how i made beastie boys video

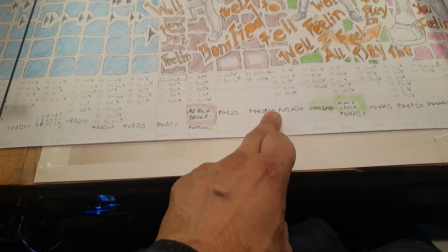[20:31]
The A represents the words, the square represents these blocks.
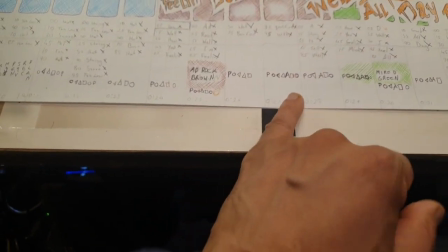[20:39]
So these blocks represent 1 second. Each block that we're in, this block itself represents 1 second.
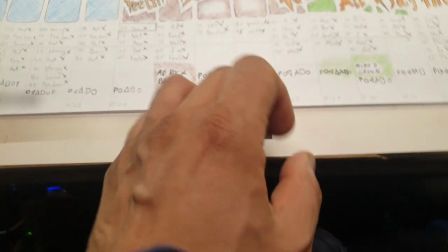[20:48]
So after each block,
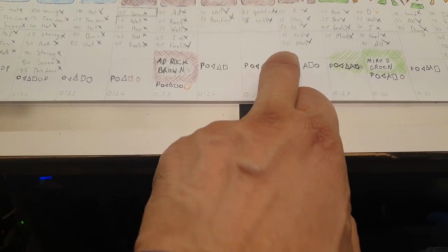[20:53]
then I have to sort of put a circle around there, means check it all out.
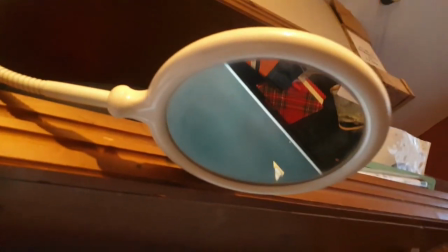[20:58]
And then also I have to occasionally look in this mirror to see if it's recording on the camera once, because I'm sitting down.
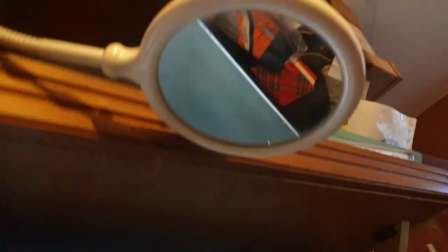[21:07]
So this mirror is there just to double check everything.
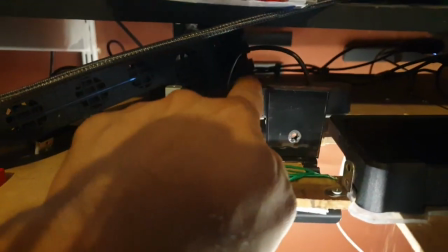[21:11]
Also, while that's recording, this camera never stops recording on the computer as well, on OBS.
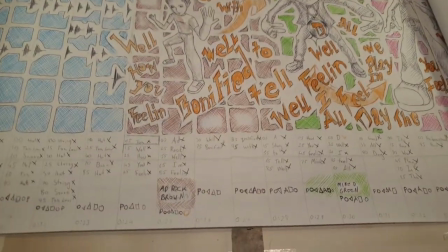[21:20]
So the 2 cameras I had were just recording all of that, just because one camera would stop and start.
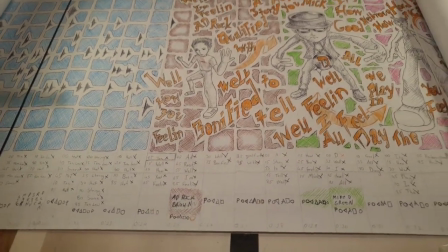[21:30]
So the whole process would be on 2 cameras, but one camera was the main camera,
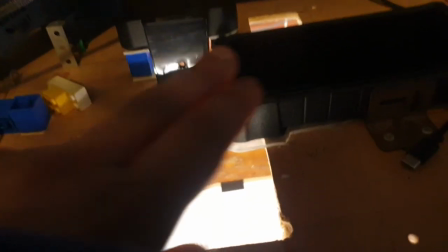[21:36]
which was the Note 10.
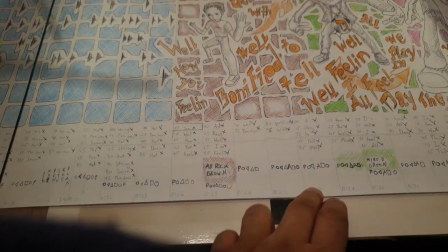[21:40]
The Note 10 was because it was, the quality of it was very good.
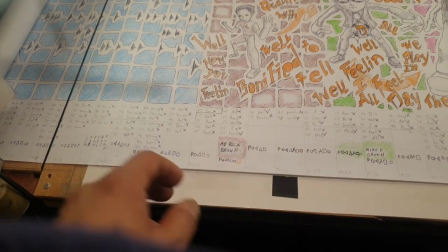[21:50]
So do you remember how I said each color represents a member? So Adrock is brown, so look, all his background is brown.
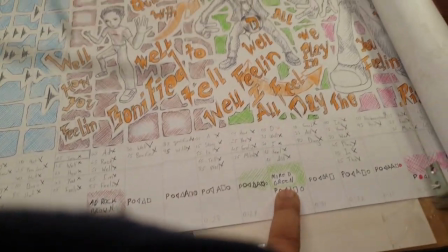[21:59]
Then Mike D is green, so his background is green.
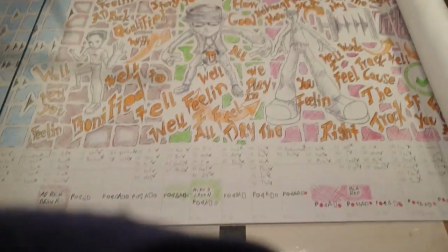[22:04]
And then MCA is red, so his is red.
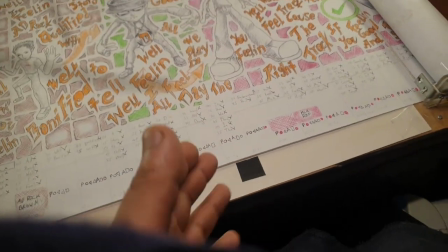[22:13]
So it sort of goes through, there's a sort of a big flow.
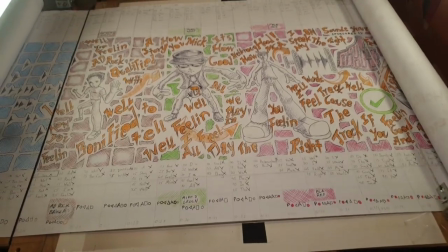[22:21]
I didn't want to draw it because I didn't have the confidence to draw it just after I'd done it.
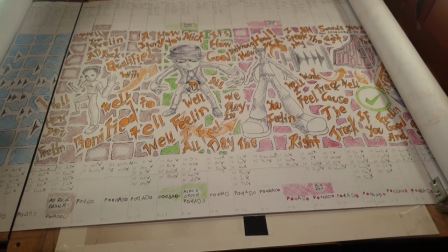[22:27]
So for like 2 years I was just thinking about drawing it, but then I'd add stuff to the set as well,
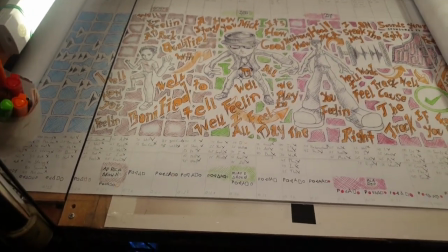[22:36]
and it wasn't easy to just draw it straight away, because like I said,
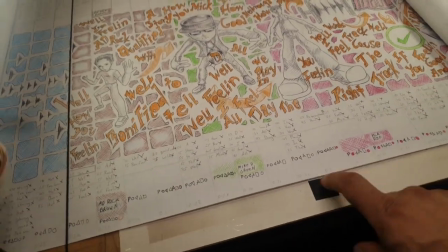[22:41]
I didn't want to make mistakes, as it was a one-shot deal.
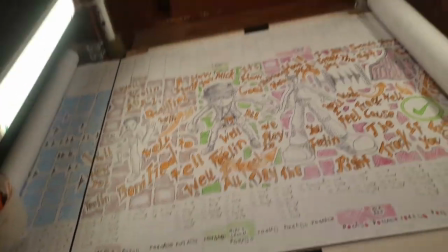[22:46]
Because once
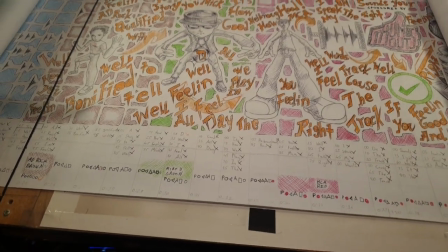[22:51]
this moves this way, I cannot move it back. It can't move back.
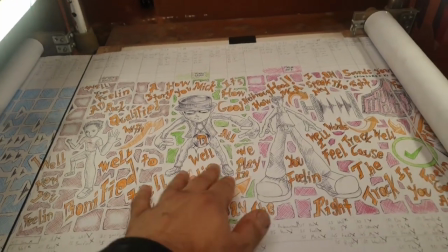[22:57]
Once it's drawn, it's drawn. That's why it looks sort of basic, because it's, the footage has to go that way.
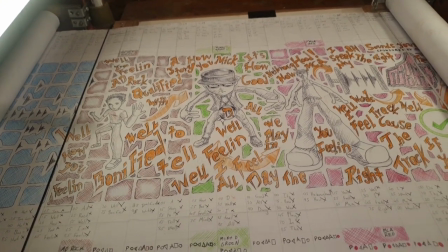[23:06]
It cannot go the other way, and I can't revert, I can't go back on anything.
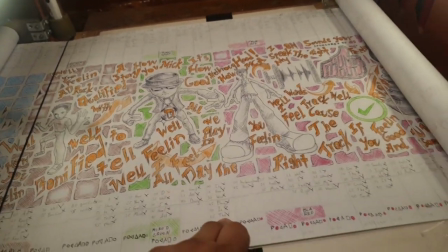[23:12]
Each word I crossed off after doing it. So it was quite a draining process.
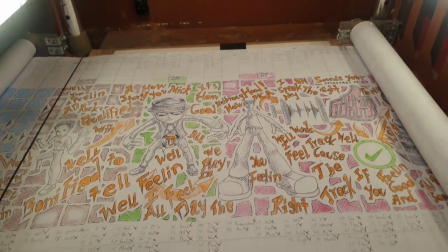[23:20]
It took 65 hours to draw all of it. So the planning took longer than that, which, like I said.
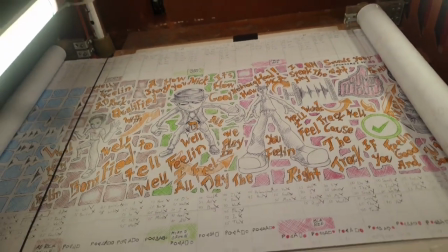[23:29]
So I think I've covered everything that I could on how I've made the whole thing.
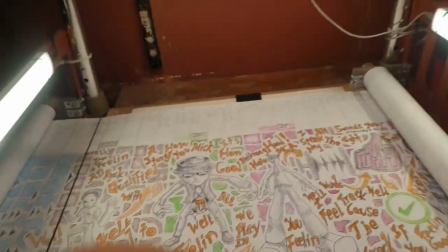[23:37]
So yeah, that's it. And I think it turned out really well if you have a look at the final footage itself.
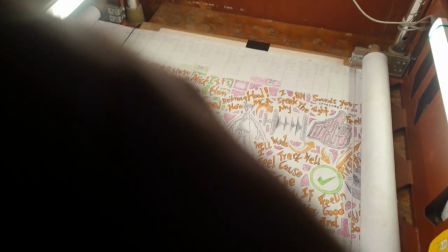[23:45]
So it's on YouTube. I think I did a decent job of it.
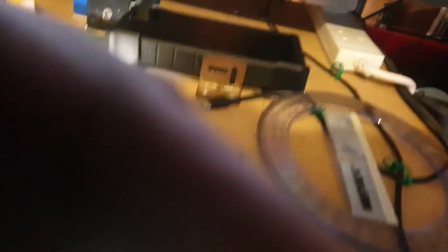[23:52]
And
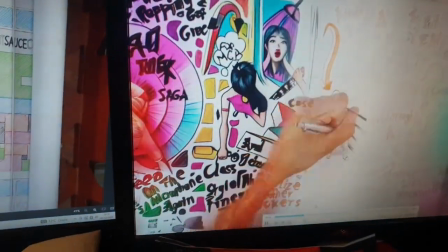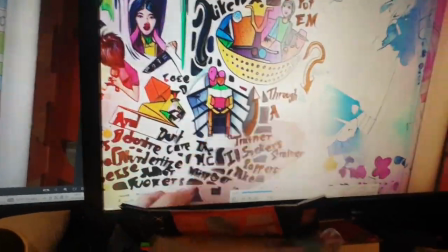[23:59]
I think it looks really cool. I'll just
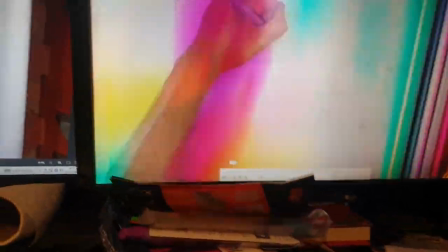[24:04]
go through the whole process.
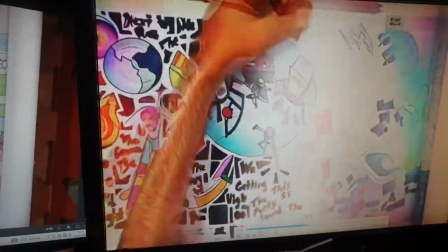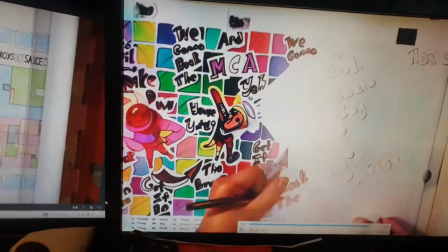[24:15]
So what you're seeing here is 3 different versions.
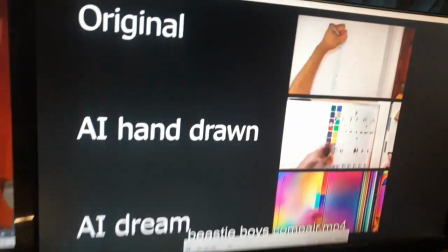[24:22]
So these are the 3 different versions, and I put them together. So it's like this.
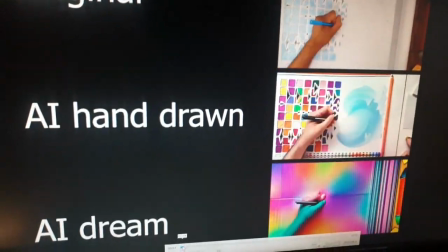[24:28]
So the original, the AI hand drawn, and the dream sequence.
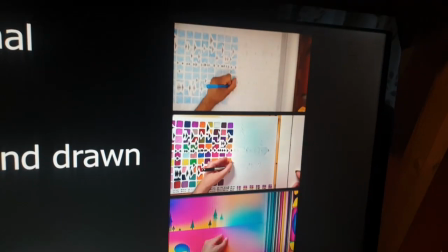[24:35]
And that's the video.